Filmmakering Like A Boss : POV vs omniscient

Hello, I'm Thomas Tulak, and this is Filmmakering Like a Boss. Now, I don't claim to be an expert, but I am an award-winning filmmaker, and I have a passion for filmmaking, which is really all you need to get started. In the last episode, I spoke about handheld camera and how it can suggest reality. This, of course, means that handheld camera lends itself very well to the POV shot, or point of view, especially if you have a character that's running really quickly or looking in different directions or anything like that. If done right, you can actually use this technique to bring your camera to life. POV works great for putting the audience inside the shot because it's basically showing them what they would see if they were physically there. That's the difference between POV and omniscient. POV is you're in there, you're in the action, but you're still limited by your human mind that only knows what it knows. So you can only see what's going on right in front of you and not know anything about what's going on behind you. What's that old adage about, is the wall behind me still there when I turn around? Yes, it is. It's still there. But is it still there now? Joss Whedon used this trick a lot in the show Firefly, the handheld in the moment thing where it's like a cameraman is in the actual action covering the action.
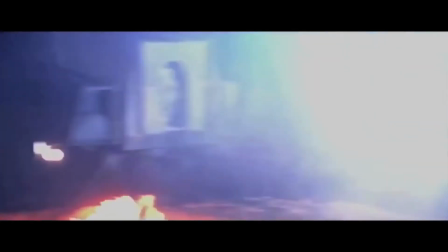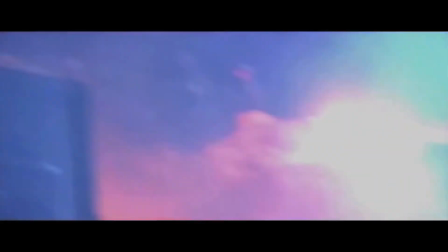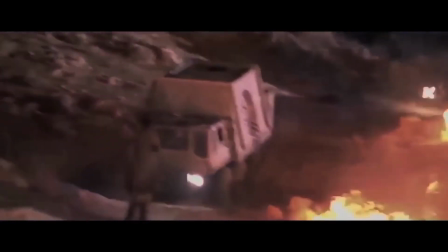On the other side of that coin, you have omniscient camera, where instead of being a character in the story, the camera is actually the narrator of the story. It's omniscient because it knows everything that's happening. It knows things that the characters in the story don't even know, and it chooses when to tell you those things, but the audience will know those things because the camera knows those things. If it's looking over here at this piece of action over here, and then something happens over here, it's going to look over here in time because it knows that thing is about to happen, so you're not going to miss anything, rather than the humanizing the camera element where it's looking over here, then this thing happens, then it turns over here, and maybe misses the first piece of it. The omniscient camera knows that it's going to happen, so turns right at the right moment to catch it, to show the audience that this thing is happening, because the omniscient camera knows everything about the story. A couple episodes ago, I talked about the opening scene from Back to the Future, and I feel like this scene was so well done that it deserves looking at again and looking at more in depth.
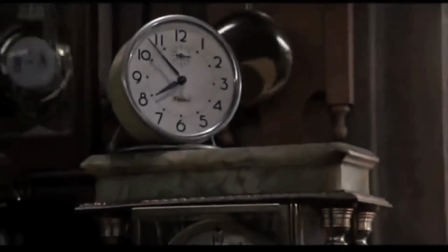(2:50)
So we're going to look at it again. We come into the scene with the camera panning across the variety of clocks.
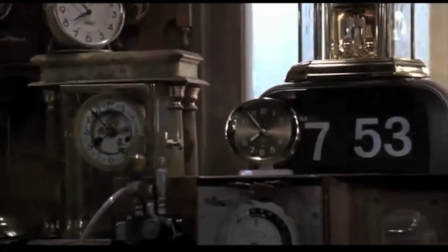(2:57)
So right off the bat, Robert Zemeckis is using a combination of camera movement and great production design to convey messages to the audience.
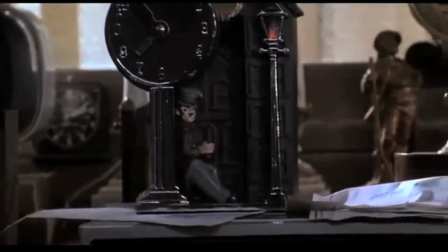(3:06)
A variety of clocks, all different styles, but all set to the same time.
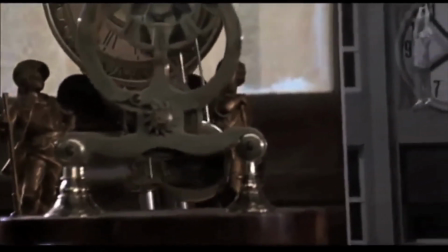(3:11)
Side note, I also love this picture of a clock that's there with a person hanging off one of the hands that's foreshadowing, if you've seen the movie, about what happens later on.
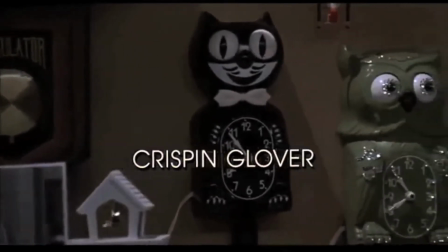(3:20)
But it's just a picture of a clock. It's not actually a clock. Some of them are on the counter. Some of them are hanging on the wall.
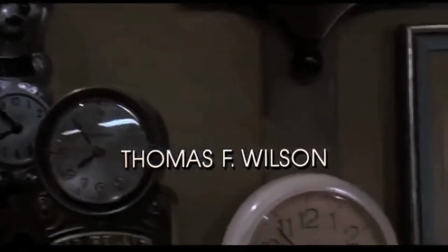(3:27)
This suggests that the person who lives in this house is obsessed with time. Then we pan to a framed newspaper with the headline, "Brown Mansion Destroyed."
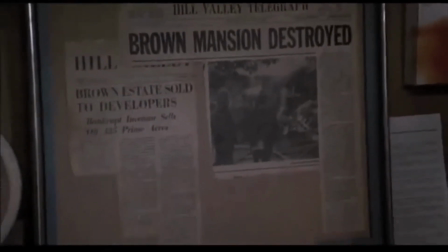(3:36)
Perhaps it's this person's mansion that was destroyed. Perhaps this is Mr. Brown.
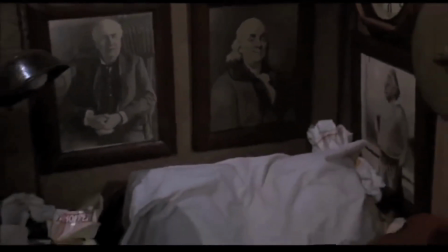(3:39)
The camera continues to pan to framed pictures of famous scientists and inventors next to what looks like a messy bed and another clock.
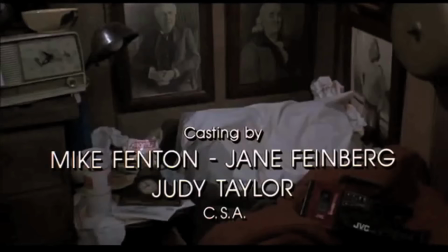(3:47)
So this person, Mr. Brown presumably, looks up to scientists and inventors. Perhaps maybe this means that he is himself a scientist and inventor, and his bed is messy because he must be so busy inventing and scientisting that he has no time to make it.
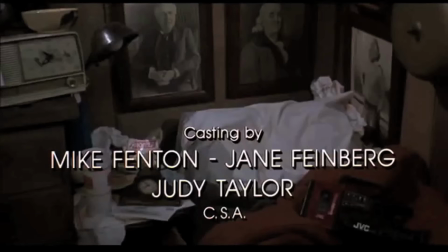(4:05)
Then the radio alarm clock goes off.